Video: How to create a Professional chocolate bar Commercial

Today we're shooting something really tasty. We're shooting a chocolate bar commercial for a client of mine, and they hired me to shoot a video that looks like this.
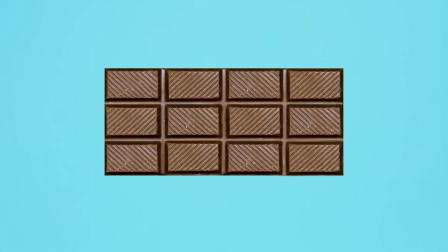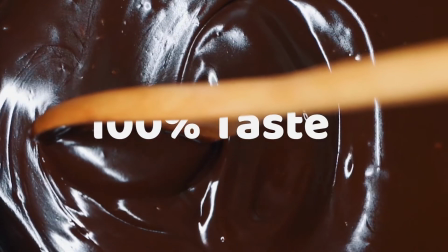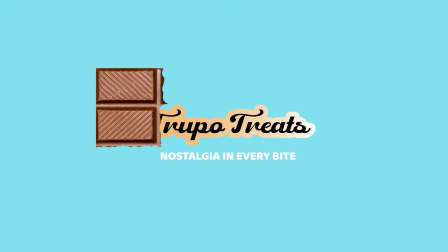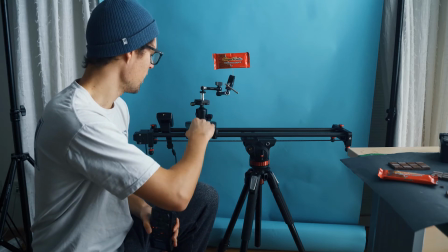0:36 So I'm just preparing for the first shot here, and I rigged up the chocolate bar on a slider here.
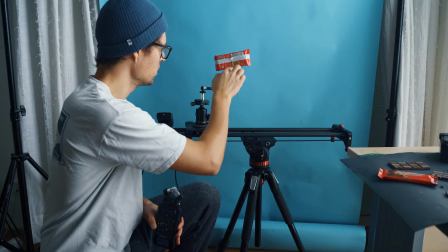0:43 That's like an electronic slider. And I put this little pin here, and I just want that chocolate bar to move from the right to the left.
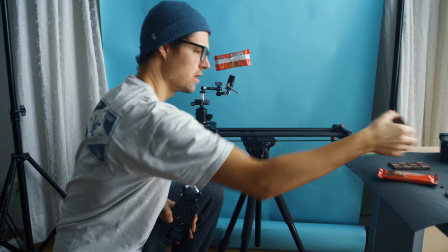0:52 And as it's moving over, I'm gonna mask in the chocolate bar coming out at the other side.
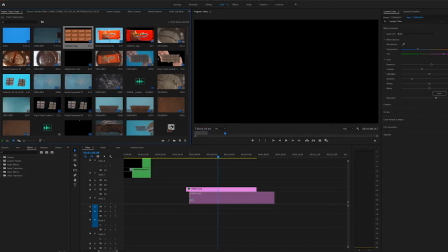1:00 So it's gonna be a tricky shot, and I'm actually gonna do this in post. So I'm gonna mask in the chocolate bar.
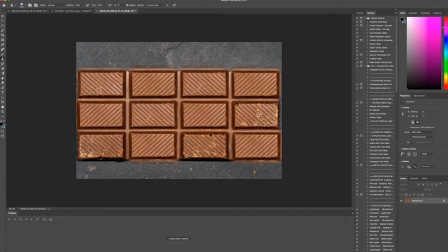1:06 I took a picture of the chocolate bar because chocolate doesn't look that perfect when it comes out of the packaging. I actually modeled it in Photoshop. It's really important that the product looks good. And then I will mask it in just at the edge here,
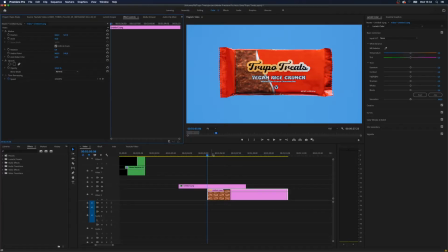1:23 and it just appears that the packaging is removing from the chocolate bar, and we're gonna have a nice opening shot.
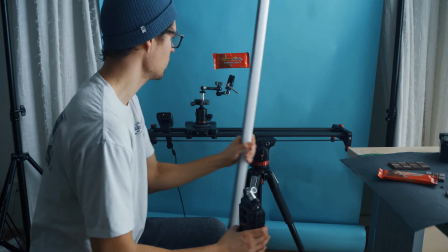1:30 And for lighting, I just use one of my Nanlite Pavo tubes here, and I'm just gonna hold it up like this, and just to get a little bit of shadows.
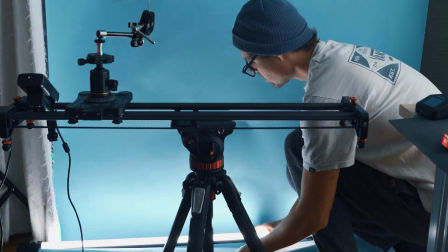1:39 And also I'm gonna light up the backdrop that it has a nice color. Pretty simple but effective lighting. So the breaking of the chocolate bar shot. A lot of people on Instagram ask me how I did that shot, and it's actually really simple.
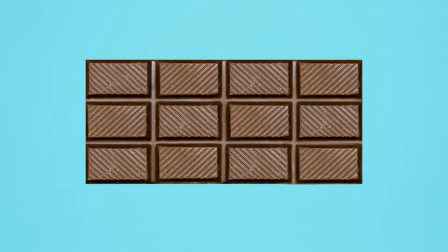1:56 So the breaking sequence actually consists of 3 parts.
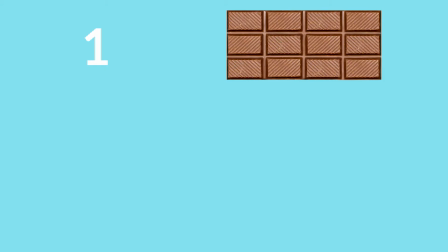1:59 First, the nice chocolate bar, which is a photo, then the actual breaking part, which is a video,
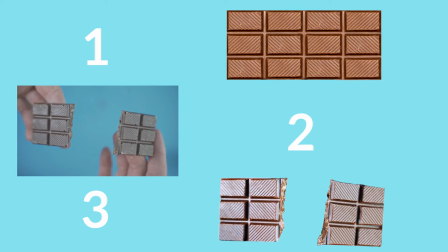2:05 and the third part is a screen grab of the video, the last part where it's already broken.
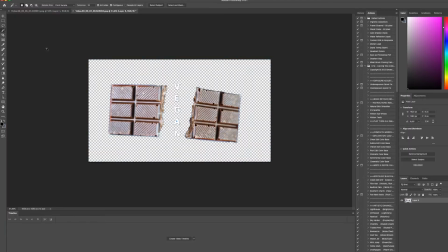2:11 I stopped the video, exported the photo, and then manipulated it in Photoshop.
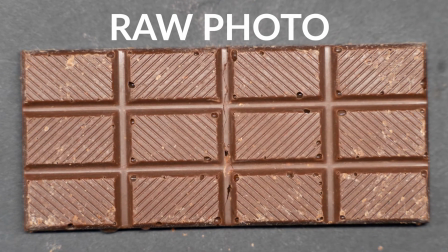2:18 So first of all, I took a photo of the chocolate bar. And the reason I took a photo is that chocolate doesn't look good right out of the packaging because it has holes in it or it looks kind of whitish.
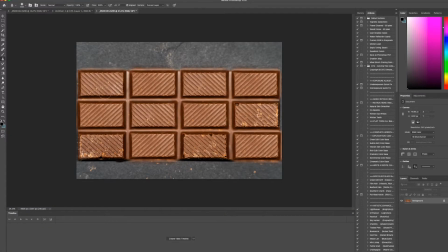2:30 So with photos, you can easily manipulate it rather than video. In photos, you can just stamp everything out and it's way easier to manipulate. That's why I took a photo. And then the actual breaking, I recorded the video on.
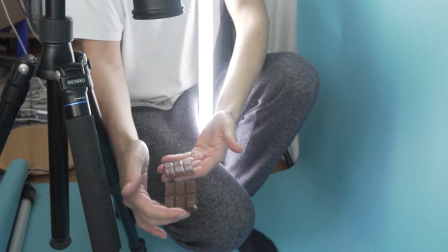2:44 So I took the chocolate bar and just actually broke it. And then I had a freeze frame at the end.
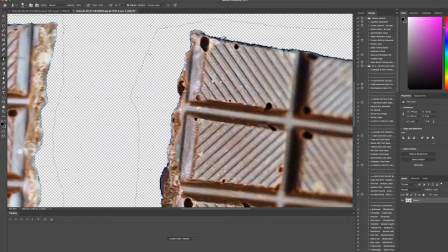2:50 So I stopped the video at the end, I had a freeze frame, and then masked out my hands, and then also made chocolate look nice. So in this kind of small transition period, the chocolate doesn't look as good, but because it's moving and it happens so fast, you can't really notice it. But in the picture and the freeze frame, because they last longer, I had to really make it look nice, and I did that in Photoshop. On top of that, I masked in the crisps flying through the air when the chocolate bar is breaking.
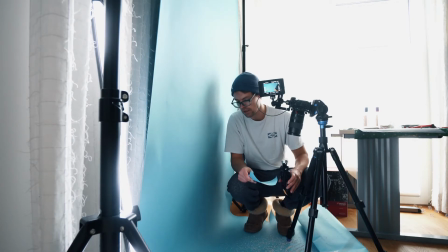3:18 I want to show off the crispiness of the chocolate bar. So I'm gonna throw off these rice puffies. Just gonna throw them up just from here right in front of the lens like this, and then mask it out in post.
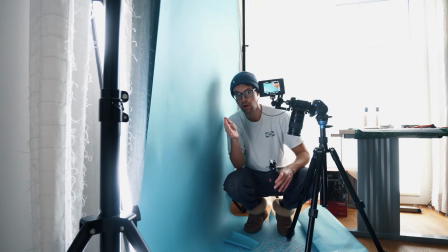3:33 So when the chocolate breaks, those puffies are gonna go right up the lens, and I think it looks really cool. I actually shot on a black background. I switched it out, that blue backdrop, I switched it out to a black one, because I want to have a nice contrast on the white pops. And the reason I did that is because I lightened the image. So if you go to blend modes, you go to lighten.
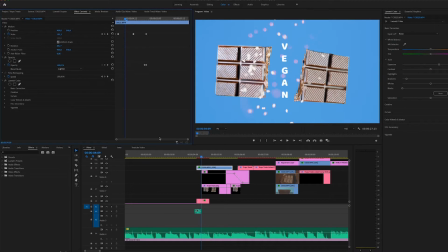3:56 And then if you have a high contrast scenario in your shot, it automatically will blend out the dark part and make it transparent. So you can easily have it just the pops flying through the air and mask out the black part. So that's why I shot on the black background, and I think it worked out really well and looks really good. So the next shot got a little messy because when I was dropping the chocolate into the melted chocolate, it splashed all over the room here, and chocolate is not that easy to clean off. So I was laying out some papers here and some towels that I don't mess up the floor.
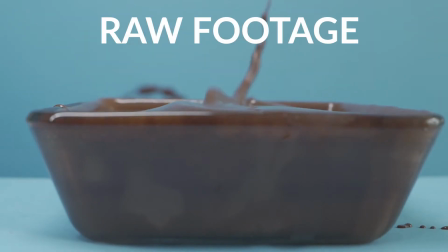4:37 But I wanted to get something really catchy to the eye. Slow motion and splashing is always pleasing to watch, so I really wanted to get that shot.
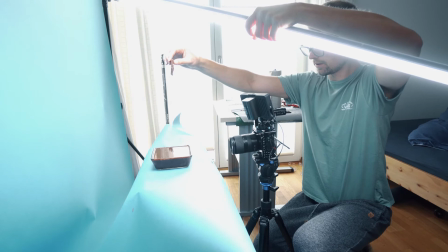4:46 It was pretty simple, but I had to get the splash right. So I had to do it a few times, but in the end it worked out. I just lit it from over top with the Nanlite Pavo tube, holding it over the chocolate bowl. And I also had another shot in mind after this, but it kind of didn't work out. Sometimes you just have to focus on the simple things and do them really well.
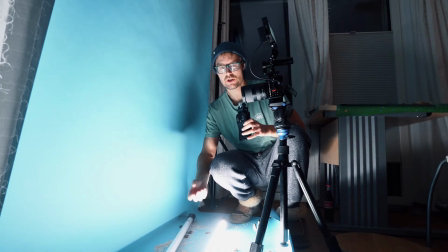5:10 So I'm just doing a little action shot where I want to see how crispy they are,
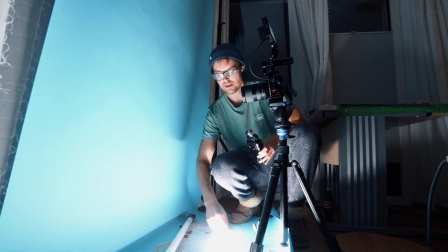5:14 and I just broke up the chocolate and have this little granola fluffy parts,
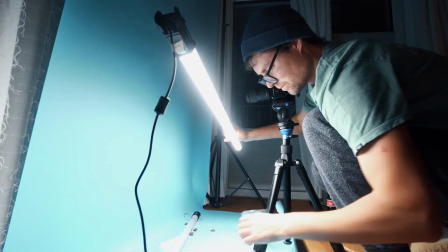5:20 and I'm just gonna throw them in front of the camera and then gonna light them from above with the Nanlite Pavo tube,
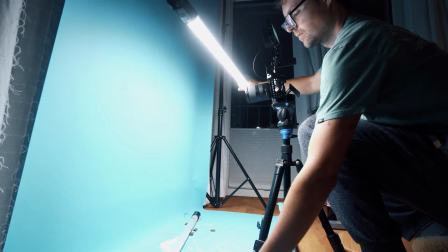5:26 and then just have another Nanlite Pavo tube down below. And I think it's gonna look really cool in front of the camera when the stuff is flying through the air.
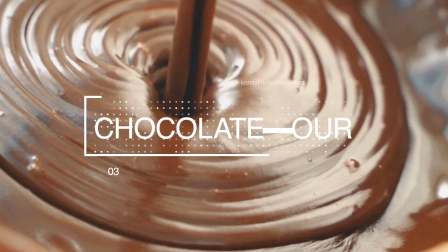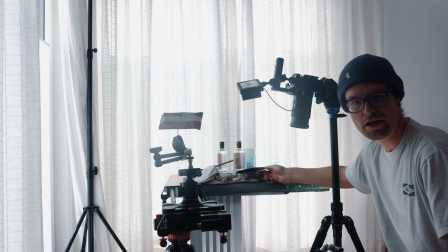5:43 So the next shot is going to be some chocolate shots, and it's really satisfying to watch when we pour the chocolate in.
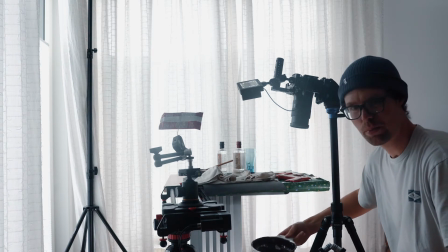5:51 So I should have bought chocolate sauce, but I just melted some chocolate.
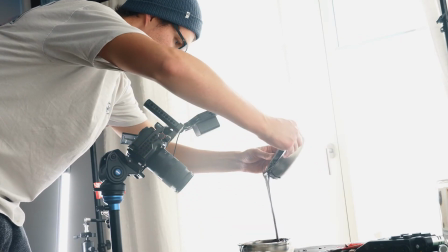5:58 So I want to get some really satisfying shots in this video. So if when you pour chocolate and it's so liquid, I think it's really pleasing to the eye.
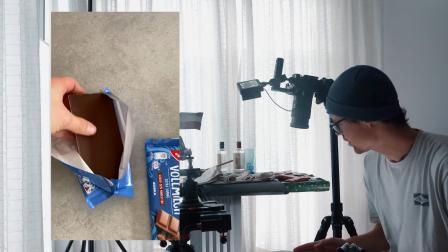6:06 So I really want to incorporate this in this commercial. So I melted some chocolate and just the camera here top down,
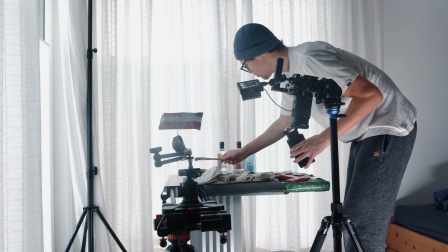6:14 and what I'm doing is I'm just gonna pour the chocolate
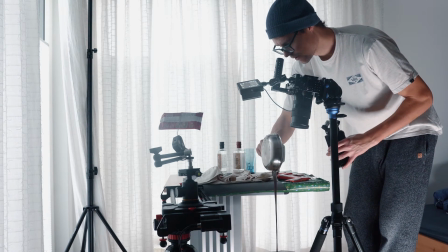6:21 like right on here and see how this looks really satisfying.
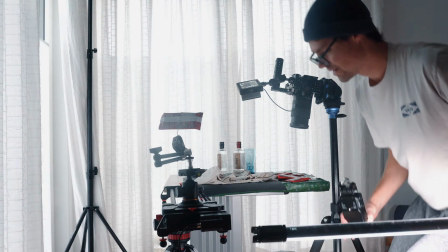6:26 And just gonna use this Nanlite Power Tube to light this. I mean, I'm just by myself again, and I just hold it like this while I'm pouring
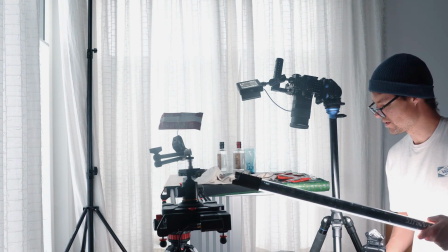6:36 the chocolate in, so I get some nice light reflections of the chocolate here.
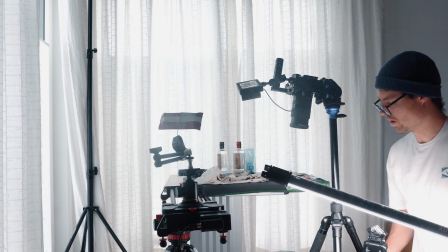6:42 Looks really nice actually. And then I'm gonna also take another shot where I'm gonna
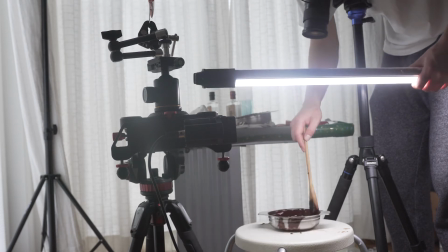6:49 stir the chocolate, which is also really pleasing to look.
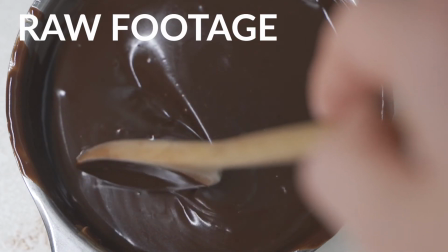6:55 And once the chocolate breaks up kind of, we get these different light reflections here, which also looks really pleasing.
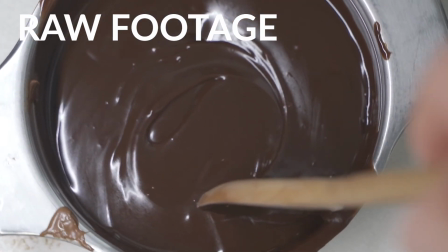7:03 So I might use this shot again in the commercial.
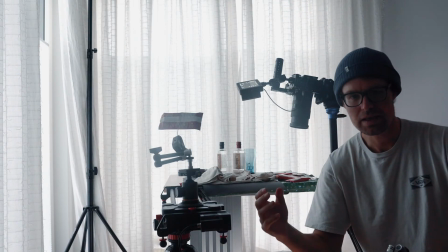7:06 So just some pleasing shots, because with this commercial you want to catch the eye of the viewer and really make some yummy,
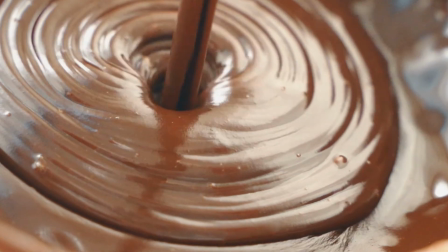7:15 eye-catching, satisfying shots to watch, that really the viewer wants to get the chocolate right away and order it.
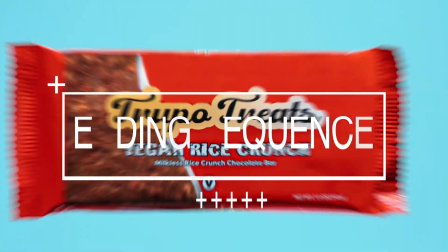I wanted to finish off the video in the same way I started it.
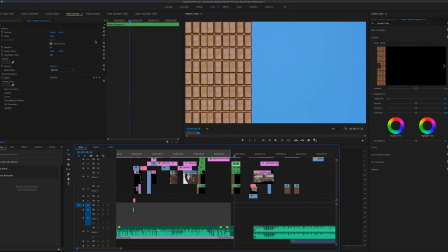7:31 So what I did is I took the picture of the chocolate bar I took in the beginning and just duplicated it and made it cover the screen bit by bit.
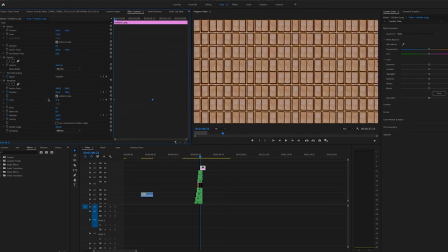7:39 And once the screen was fully covered, I masked in the packaging of the chocolate bar to cover the whole
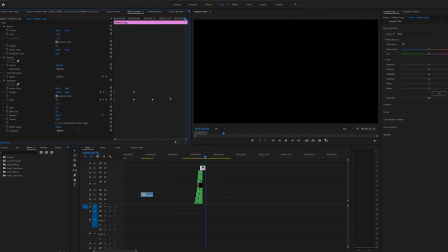7:47 screen from the side and just make it appear that the packaging is covering the whole screen,
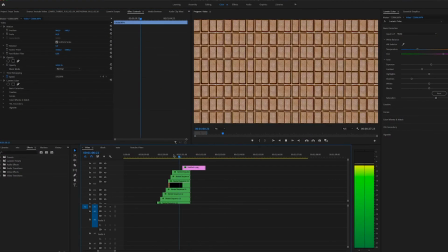7:52 taking the chocolate in and then just zooming out again, just a reverse from the beginning shot. And then the logo reveal, which I personally really like, is just some simple Photoshop action.